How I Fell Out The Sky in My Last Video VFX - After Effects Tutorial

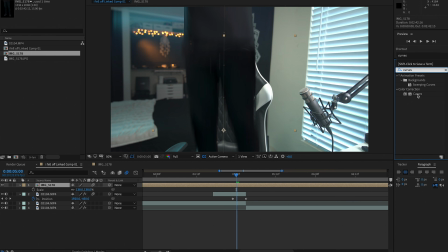4:13 So for this, I'm just going to drop in a curves adjustment, and I'm just going to lift the brightness up just a little bit.
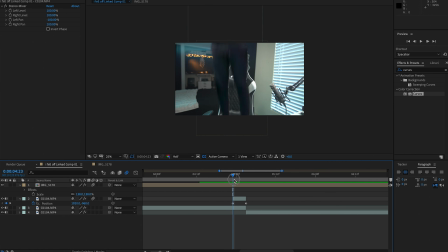4:18 Doesn't have to be perfect since it's so quick, and then make some final adjustments to any other masks or anything that you might see that might be leaving gaps or that might be off as far as timing. So there we go. That's a big part of the effect already done. We have the motion. That's the hardest part to nail down.
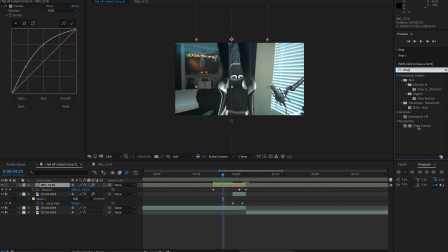4:35 Now here's one cool little trick that I think you guys are going to love. What we're going to do is we're going to add a drop shadow effect onto the leg layer. And under the shadow color, we're going to pick a color in our scene that matches the lighting that would be hitting our legs.
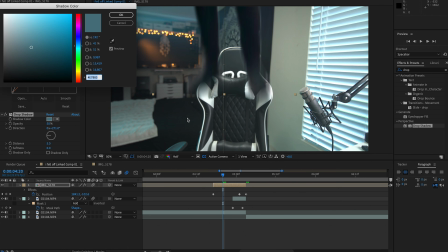4:50 So sometimes we have to, re-click on the color once we've picked it, maybe adjust it a little bit, make it brighter so that it pops a little bit more.
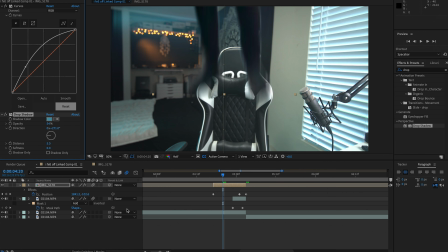4:57 And then, you can adjust the direction and your settings, but essentially what you're doing is you're edge lighting this still frame that we've introduced,
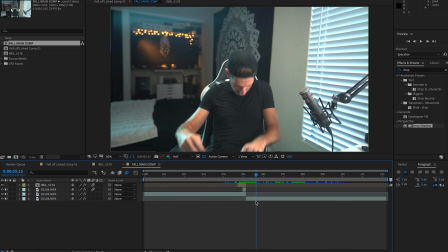5:04 and it matches up the direction of the lighting that much better. It makes it fit in the environment a lot more.
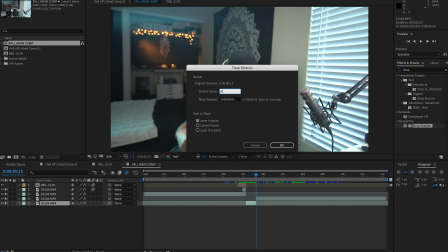5:10 From there, and this is just personal, for me, I felt like I needed a little bit more momentum, a little bit more impact once I land on my seat.
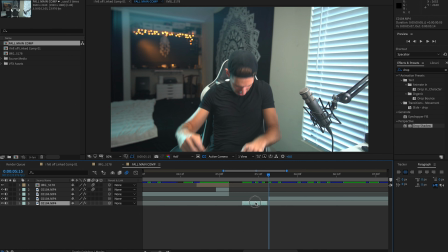5:16 So for that clip, I'm just gonna section it off a little bit and play with the time remapping, and maybe even section it one more time just to have a little bit more incremental.
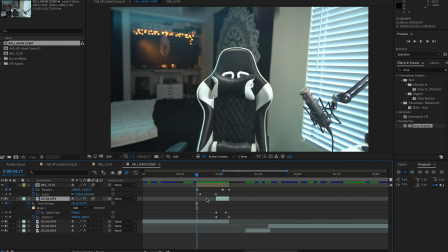5:25 And yeah, I'm just trying to add a little bit more force to this impact,
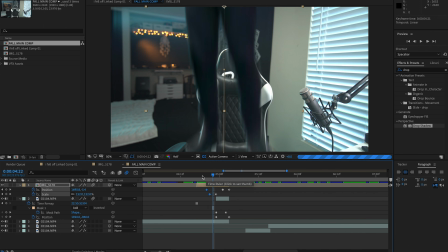5:29 just because that movement would be a little bit more violent if I was coming from the ceiling from that height rather than just jumping onto my chair. And then what you're seeing me do here is just pretty much just adjusting the keyframes a little bit just to fine tune that animation.
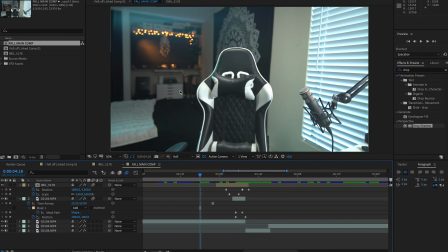5:41 This is just going to keep happening. The more that you look at something, the more that you realize maybe I have to change this a little bit or that.
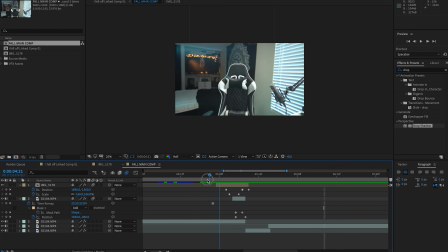5:47 But this is really the part where you have to pay the closest amount of attention to, because the movement is what's going to really make or break this effect. And also, when you're splitting clips up in After Effects and you're doing time remapping, sometimes that percentage isn't clean.
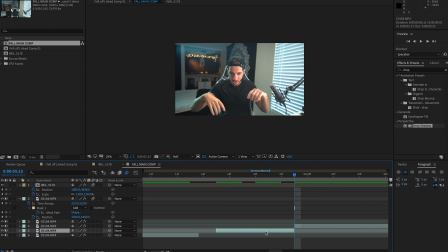6:00 And what I mean by clean is it doesn't match up. When you shift those layers back together, you might have some overlap, or maybe there's a little bit of a gap. And that is because you're going beyond the set frames of that composition, and you might have some issues in that way. So try out different numbers until you get close enough to where the layers connect well.
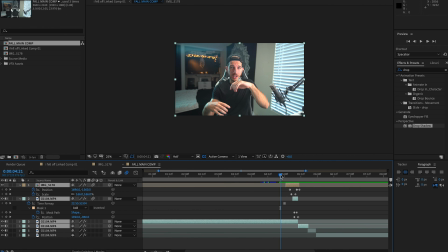6:19 So let's start adding some assets.
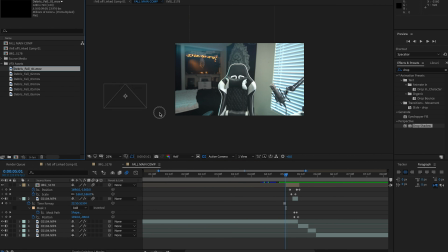6:21 I'm just going to use some debris stock assets that I got long time ago from Video Copilot, the Action Essentials pack. And I'm still getting good use out of this pack, even to this day, which is pretty amazing. Hopefully they'll release a new one soon. So I'm just going to pick whatever makes sense for my scene.
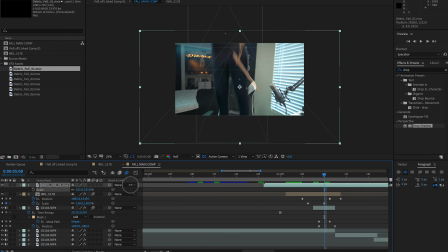6:39 So I'm going to think of wood and drywall and just dust particles for this type of room. And I'm going to add it, scale it, and place these elements into position. All right, now here's one of those first tricks that I think will be useful for you in a lot of different VFX. This is something that I find myself using all the time, and it is adding the tint effect, as you're seeing me do right now.
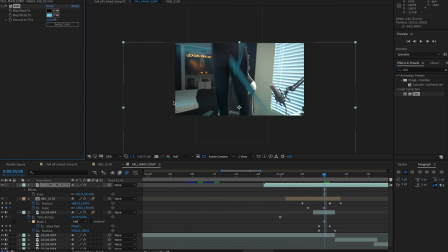6:58 It's a very quick and dirty way to match the colors of your scene. I'm essentially just pick whipping whatever's in my scene, adjusting that color a little bit to fit more with my asset, and then I'm just dropping down the opacity of that effect so that I can still pass through but also reveal a little bit of the original colors.
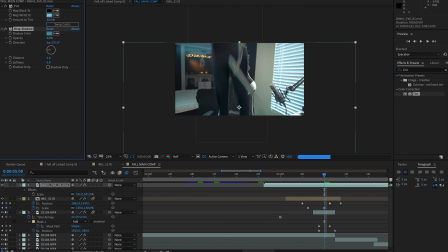7:17 And what I have here right now, for example, is a great balance between retaining that real texture and the color of that wood piece or the drywall coming through, while still making it fit with the white balance and the lighting of my scene. So moving on from there, what I'm going to do is I'm going to add another drop shadow effect.
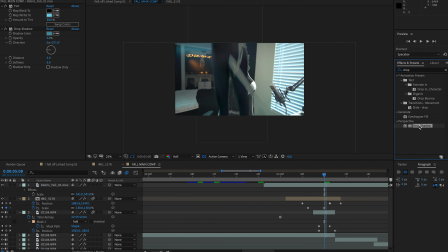7:35 And this time we're actually going to use it for what it's meant to be used for, to create shadows. And in this case, we're kind of faking the shadows that these planks or these pieces of wood and debris would cast on myself as I'm falling down with them, while keeping in mind that the light source is coming, for the most part, from that side window that's in the shot.
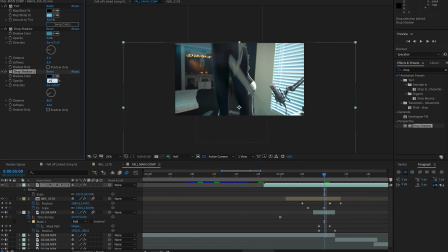7:54 And this again furthers a little bit of that interaction, that fitting the elements into the world even more.
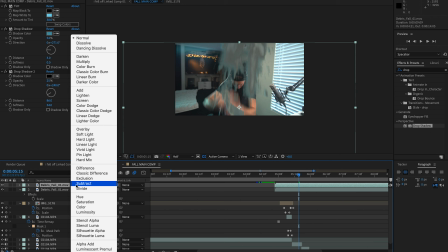8:01 We can duplicate that debris layer and we can set that to screen, which is going to make it a lot brighter, and we can add a mask to that.
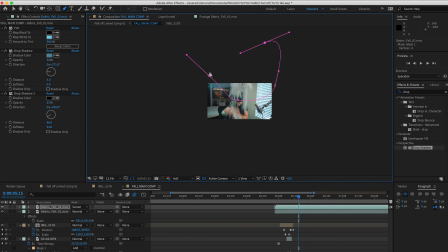8:09 And by doing so, we can make the lighting even directional for the debris and for those assets themselves.